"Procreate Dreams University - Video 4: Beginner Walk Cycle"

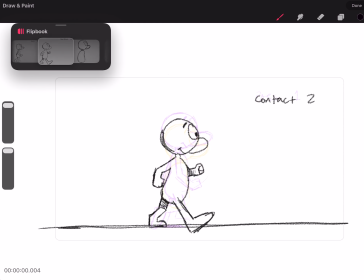So here when Norman is tall, you can see the shoulders are back and you've got like this curve of the spine. But when Norman comes down, we're curving that spine forwards so that as Norman comes back up and you see that reverse curve of the spine, you're getting some really nice action coming through.
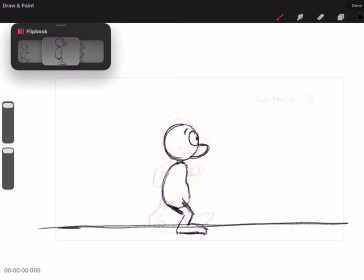So here I'm just establishing the foot. When the character makes contact and then comes down, you really want to feel where that heel is of the contact. The foot is landing right there. You don't want any type of slippage or sliding. So it's really important to establish that.
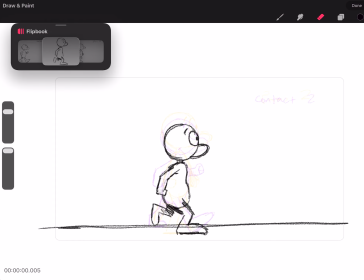And here again, I'm keeping a nice arc and a nice bounce. You can see that that arm is coming down a little bit and then pops back up. And you can really see how we're favoring the arm towards the back and towards the front.
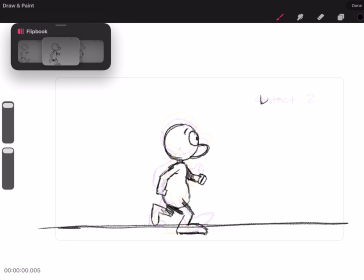And we're not necessarily like evenly spacing out all of these positions of Norman. It's nice to kind of favor one particular spot and then have a quick breakdown. Similar to the pendulum, when something is swinging, in that middle portion, it's going to go by fast,
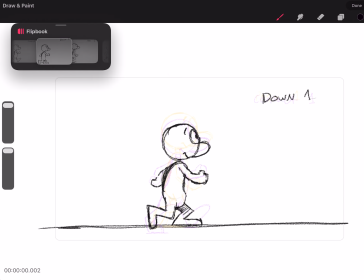but then as the pendulum swings to each side, you're going to have kind of an ease in and an ease out. So you're going to see more of those elements at the most extreme ends of the left or the right side, and then go quickly through the middle.
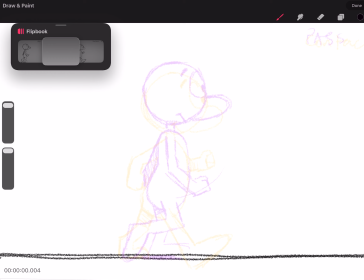So the last, we've done our, so we've done contact, we did pass, we did down. Now we have 1/4 drawing, that's the up pose. And that's kind of an in-between from the passing pose to the next contact pose.
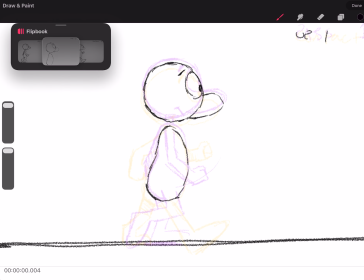And so this will complete a 4 drawing per side walk cycle.
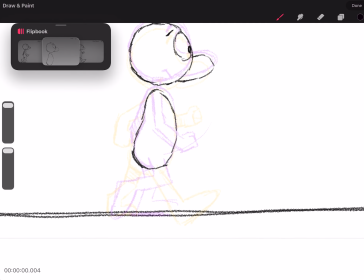It's 8 drawings altogether. But it's literally just a straight in between. So you can see now I'm finding my arcs. I'm doing a little bit of eyesight and looking at how I'm going to develop this.
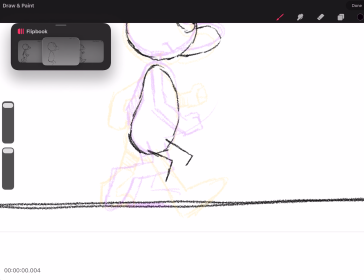But with this up pose, the main thing that's happening is that foot is getting ready to strike and make contact. So if you think of like a snake coiling and then striking, that's sort of what's happening here. So that knee drives forward, it gets in place. You have the energy coming from the hip and the knee, and then it's going to strike down.
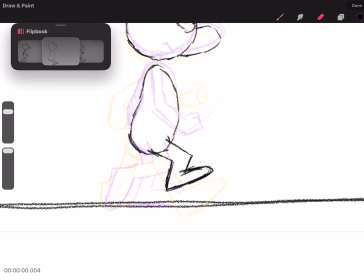And then with that energy coming down, that's what's going to create that down pose following the contact. And it's really important to flip through and watch that action. And again, keep your drawings and shapes pretty basic as you get through this,
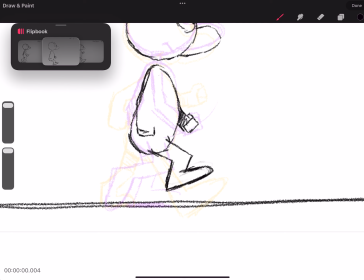because really we just want to get through this tutorial and see how far you go. Try and get all of these drawings done. And if you follow along, I really do think you're going to have a really nice result.
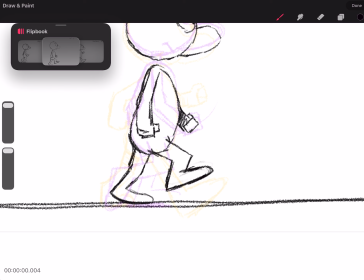And from there, you can add nuances, you can add shift and weight, you can add characteristics to the walk cycle.
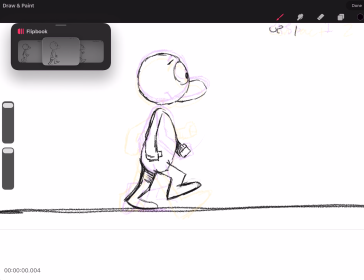But in my mind, these are the 4 basic drawings that really develop a walk cycle. All right, so as I'm flipping through, you'll see the up pose. So that knee comes up, the foot is really curling now.
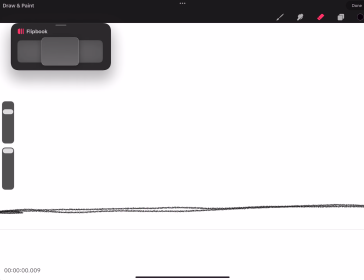And it's literally just a straight in between. So what I'm doing now is I'm copying the first pose, the first contact, and I'm going all the way to the end,
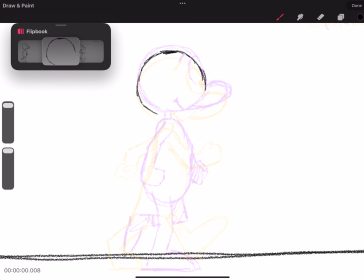and I pasted it so that I can do an in-between from our last passing pose to the first contact pose.
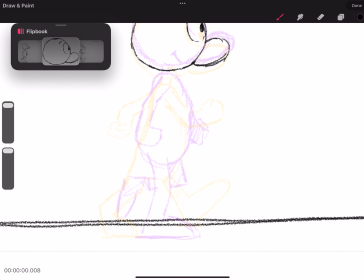So again, we took the very first drawing and copied and pasted it at the very end. That way we can have our onion skin of the last frame and the frame that's going to loop back to. That way we can do the in-between. I'm watching where the knee's really going to arc and push forward.
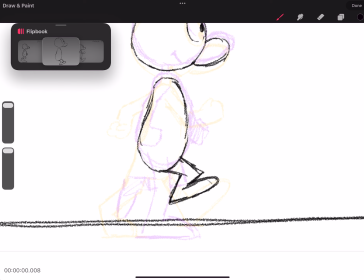And it's really nice to exaggerate how high that leg comes up. Make sure it still feels like it's part of Norman's body and things are flowing well.